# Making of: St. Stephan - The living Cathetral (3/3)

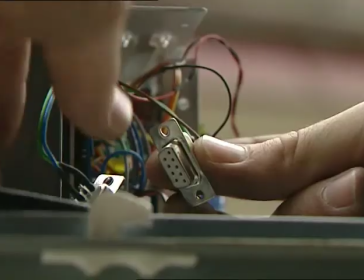Some of the filming was a test of patience. To record the changing seasons around the cathedral,
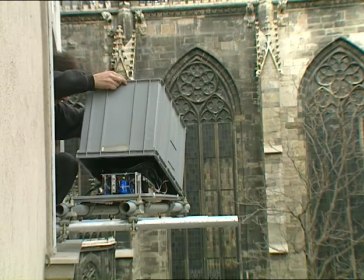a time-lapse camera was set up in St. Stephen's Square, focused on the Tree of Heaven beside the Sexton's house.
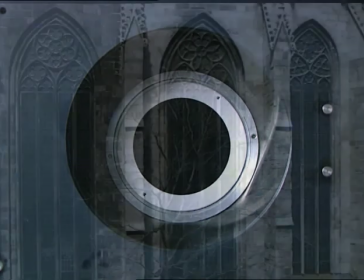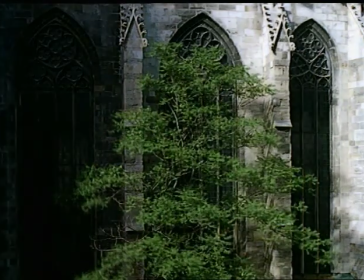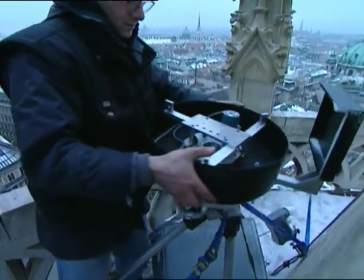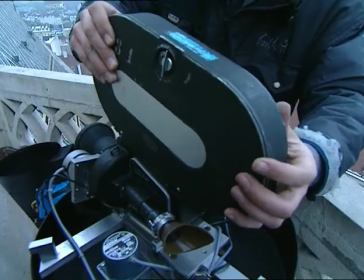Another was put on the Pagan Spire to the south to record the changes during a clear winter's day.
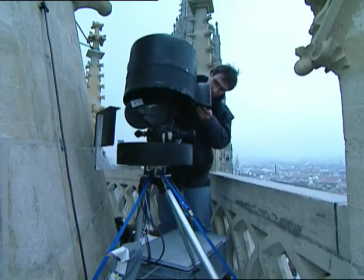On a computer-driven turntable, the camera follows the sun, exposing one frame per minute.
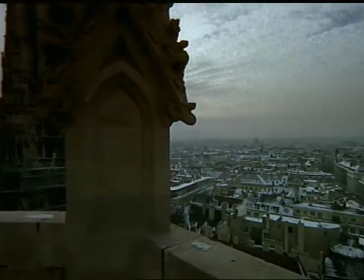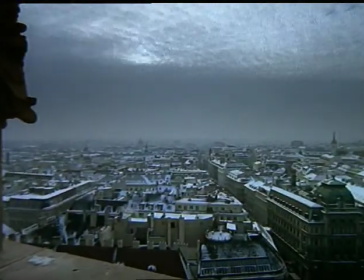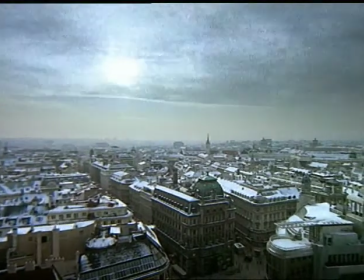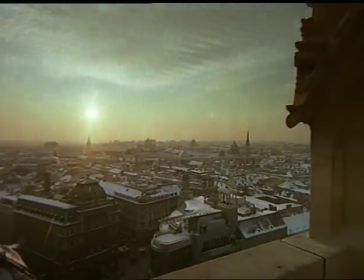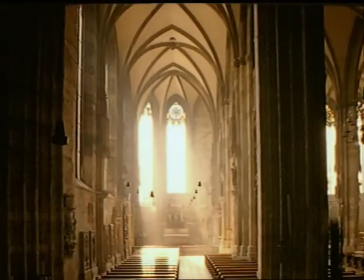Inside, too, time-lapse photography captured the magic of the changing light.
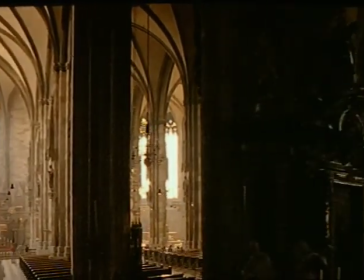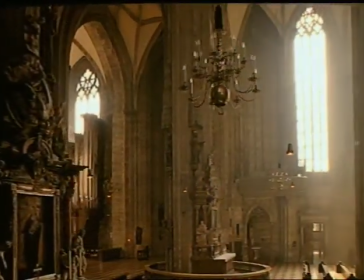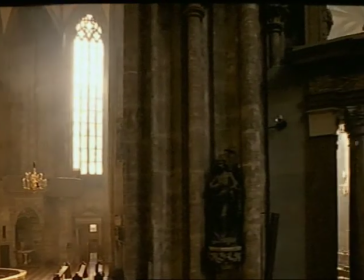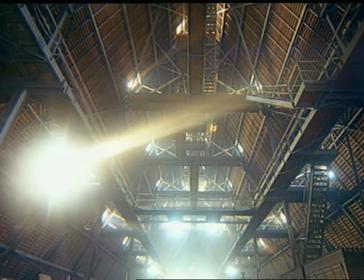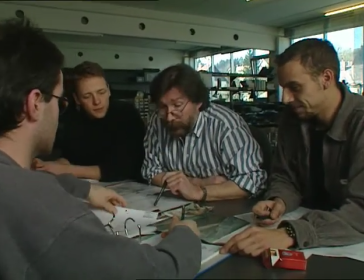The most demanding scene in the film called for meticulous planning.
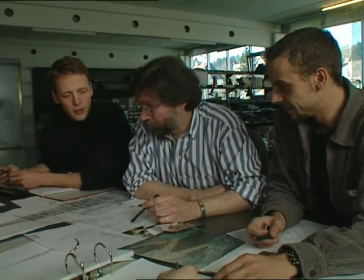Riha wants the camera to float above the cathedral at midnight on New Year's Eve. Clearly the scene can only be filmed once.
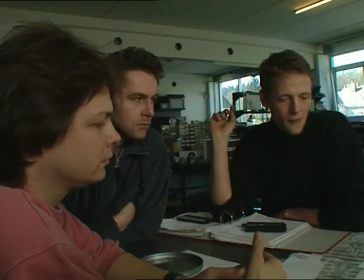They've no intention of waiting a year to try again. They decided to set up the gear on the 30th of December,
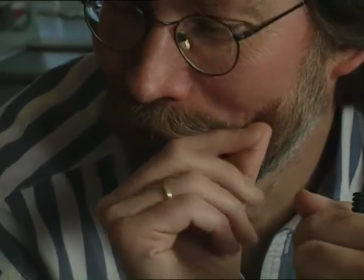little knowing that on that night, the temperature would drop to minus 22 degrees Celsius.
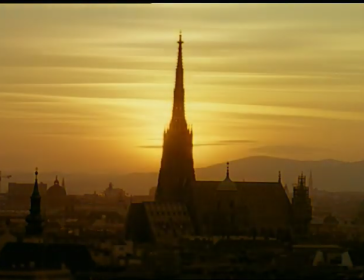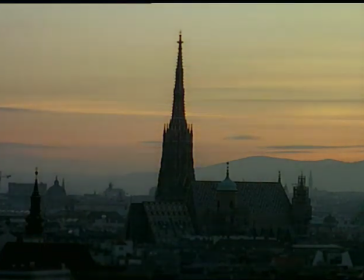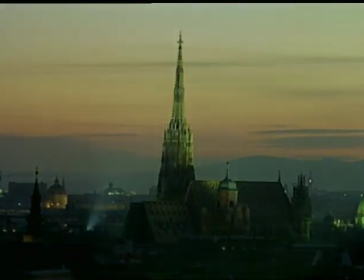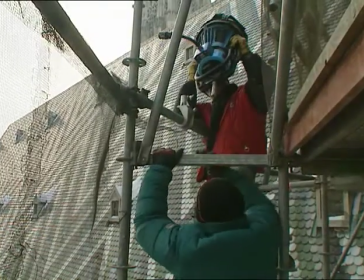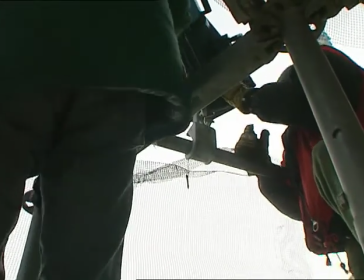In a biting wind, the crew erect lighting systems and recording gear.
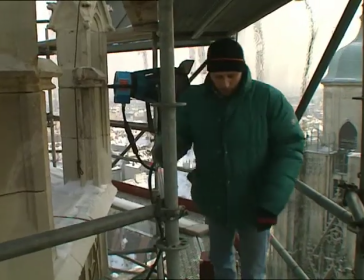The cold stiffens the cables and the fingers of the eight technicians setting up the ropeway high above the city.
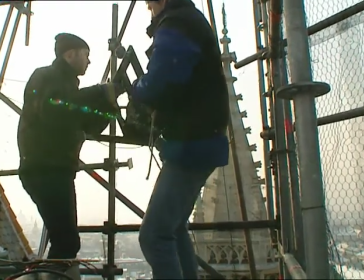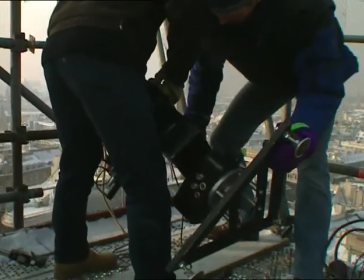They plan to film two different scenes, the cathedral from above at midnight, and the
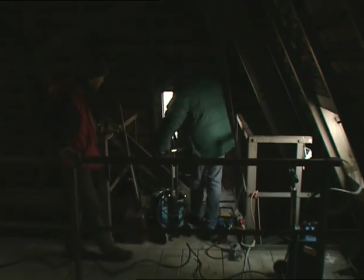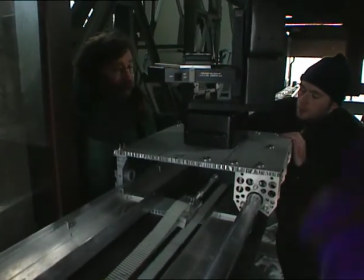The Pomerin has to be filmed first, during the traditional tolling at six in the evening.
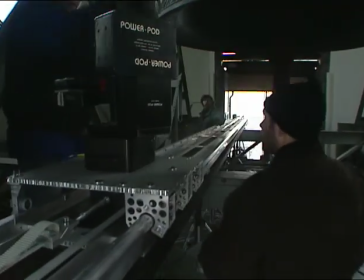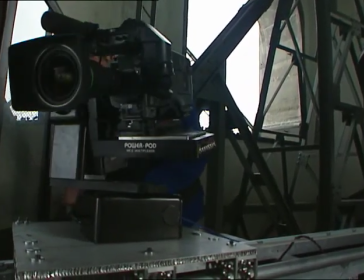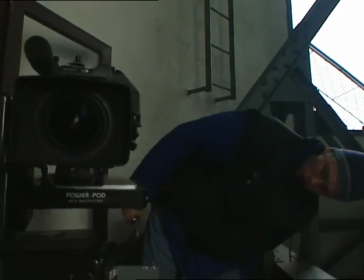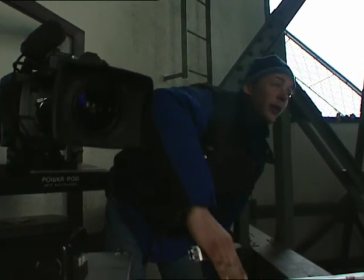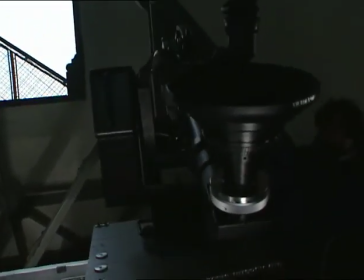They set up the camera dolly, so that the swinging bell will miss it by a whisker.
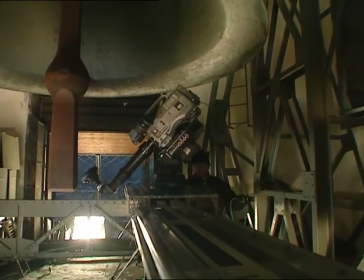Now is the time to make the final adjustments and agree how the job will be done.
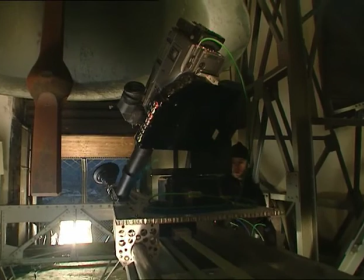Once filming starts, the noise of the bell will make any communication impossible.